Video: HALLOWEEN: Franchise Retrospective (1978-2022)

The Halloween franchise is arguably the most iconic and prolific horror franchise of all time. The original comes out in 1978, directed by John Carpenter, and becomes the most successful and highest-grossing independent film of all time to that point. Not only did this original film spawn one of the most legendary directing careers ever, with John Carpenter going on to direct such classics as The Thing and Escape from New York, but also spawned one of the greatest horror franchises ever, with 12 sequels, all of which being released directly to theater, which no other horror franchise can make the same claim. So, without any further ado, it's time to look back on the Halloween franchise, all 12 films, in this retrospective video.
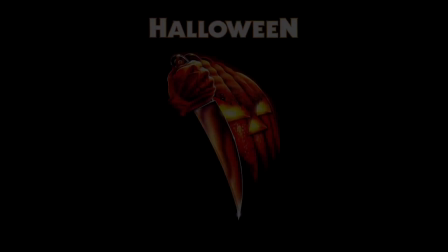[0:48]
Halloween,
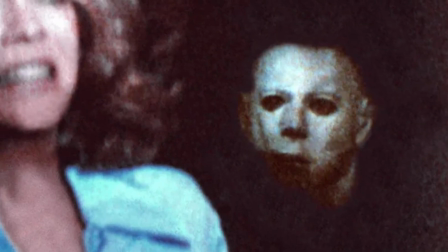[0:58]
1978. John Carpenter's Halloween, which was released in 1978,
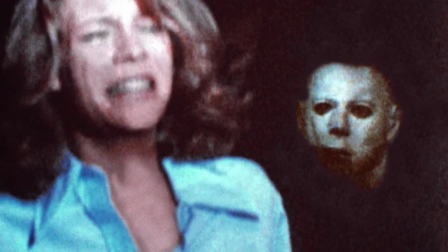[1:01]
is one of the most groundbreaking and influential horror films that had a profound impact on the genre and the filmmaking industry as a whole.
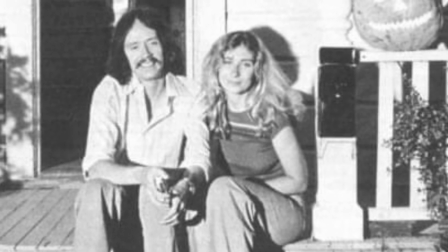[1:08]
Directed by John Carpenter and co-written by himself and Deborah Hill, the film was widely recognized as one of the first films that popularized the slasher subgenre,
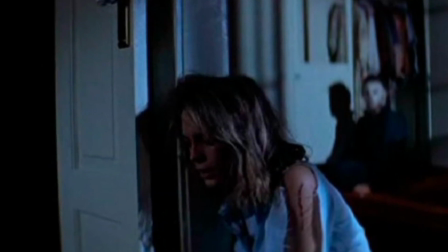[1:16]
characterized by a mass killer who systematically targets and kills a group of people.
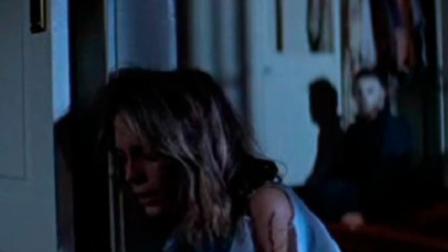[1:21]
The success of Halloween paved the way for numerous other slasher films in the 1980s and beyond, such as Friday the 13th and A Nightmare on Elm Street.
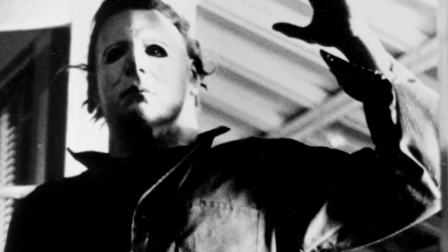[1:29]
It also introduces Michael Myers, a seemingly unstoppable and emotionless killer, often referred to as just the Shape.
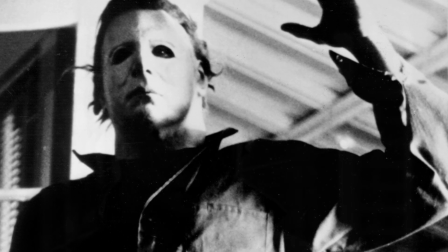[1:36]
The character of Michael Myers has become an iconic representation of the boogeyman figure in horror culture,
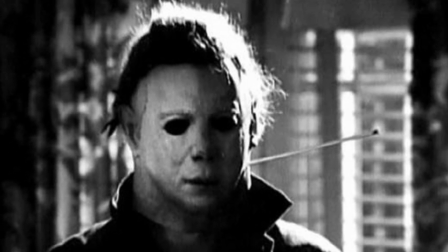[1:42]
with his blank expression, mechanical movements, and seemingly supernatural nature added to the film's eerie and terrifying atmosphere.
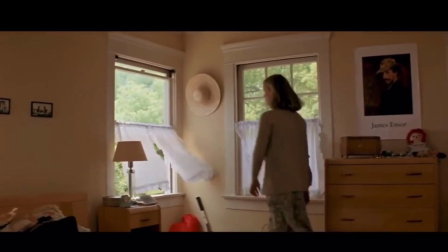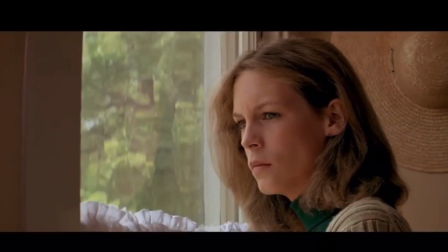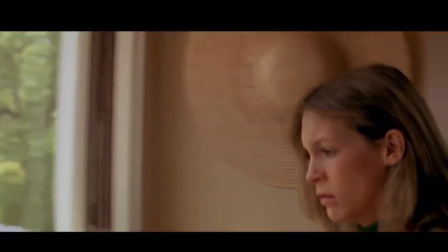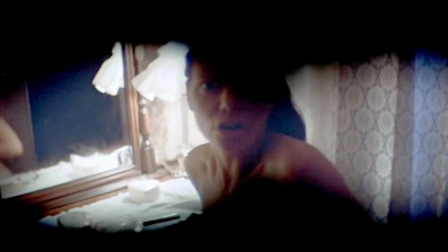[2:06]
Halloween is also known for its innovative and suspenseful filming techniques.
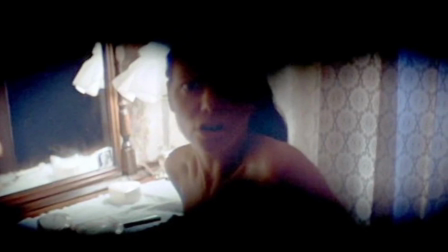[2:10]
Carpenter effectively used the camera's point of view to put the audience in the killer's perspective.
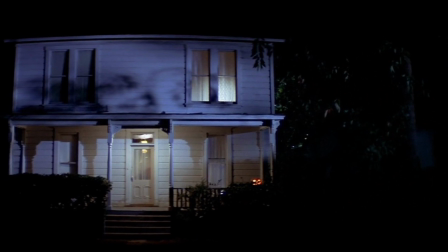[2:16]
The long continuous shots and the use of a handheld camera contribute to the feeling of being stalked.
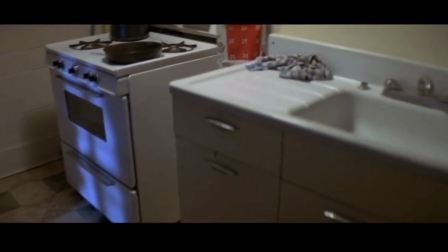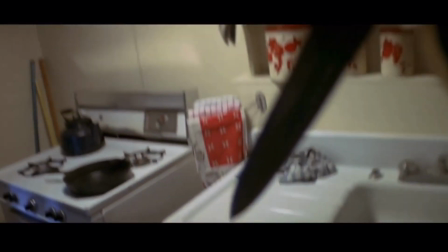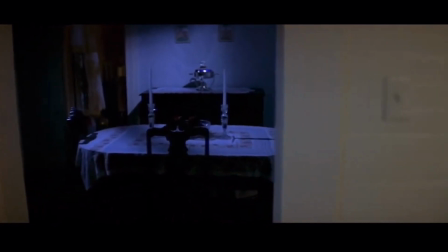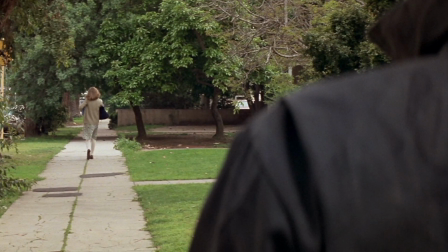[2:37]
Another one of the film's strengths lies in its minimalist approach to horror.
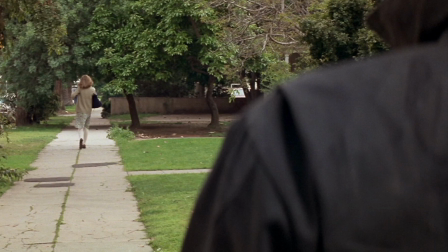[2:42]
Carpenter masterfully built tension and fear through suspenseful music, effective lighting, and a gradual escalation of the threat.
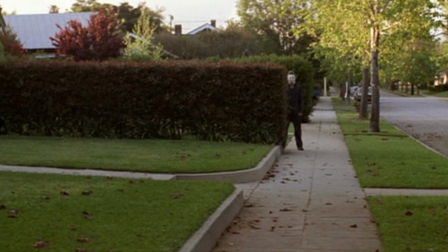[2:49]
The film showed that horror could be effective without relying on heavy and explicit violence and gore.
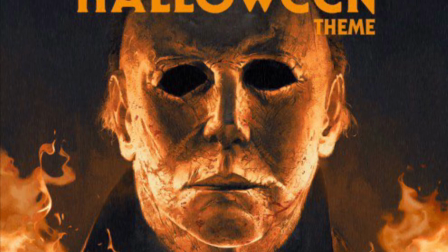[2:55]
Carpenter also composed the film's iconic score, which has become synonymous with suspense and dread,
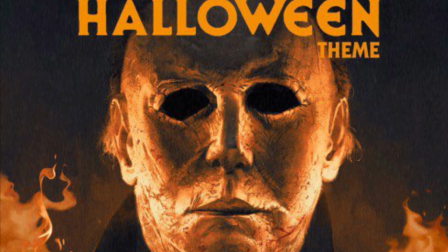[3:01]
contributing significantly to the film's overall atmosphere.
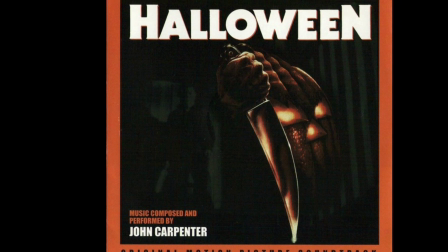[3:04]
The score's impact on the quality of the film and on horror soundtracks in general is nearly immeasurable.
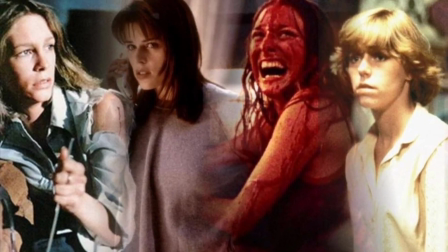[3:28]
It also was one of the first films to introduce the concept of the final girl, a trope where a female character,
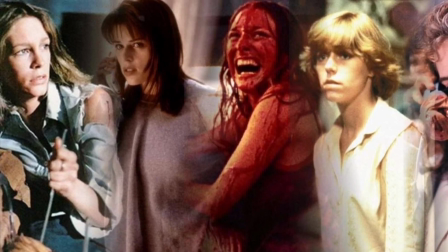[3:35]
often resourceful and intelligent, survives the killer's attacks and confronts the threat head-on.
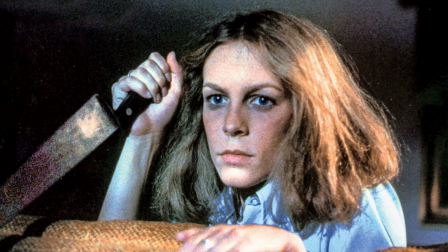[3:39]
Jamie Lee Curtis's portrayal of Laurie Strode set the stage for a final girl archetype that would be repeated in many subsequent horror films.
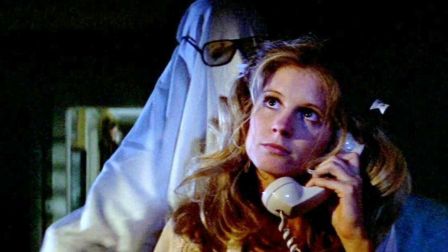[3:48]
Halloween became a cultural phenomenon, influencing not only the horror genre but also pop culture at large,
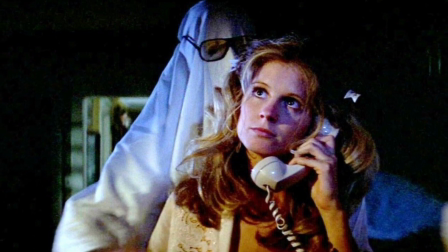[3:54]
with the film's characters, imagery, and quotes becoming a popular part of the collective consciousness.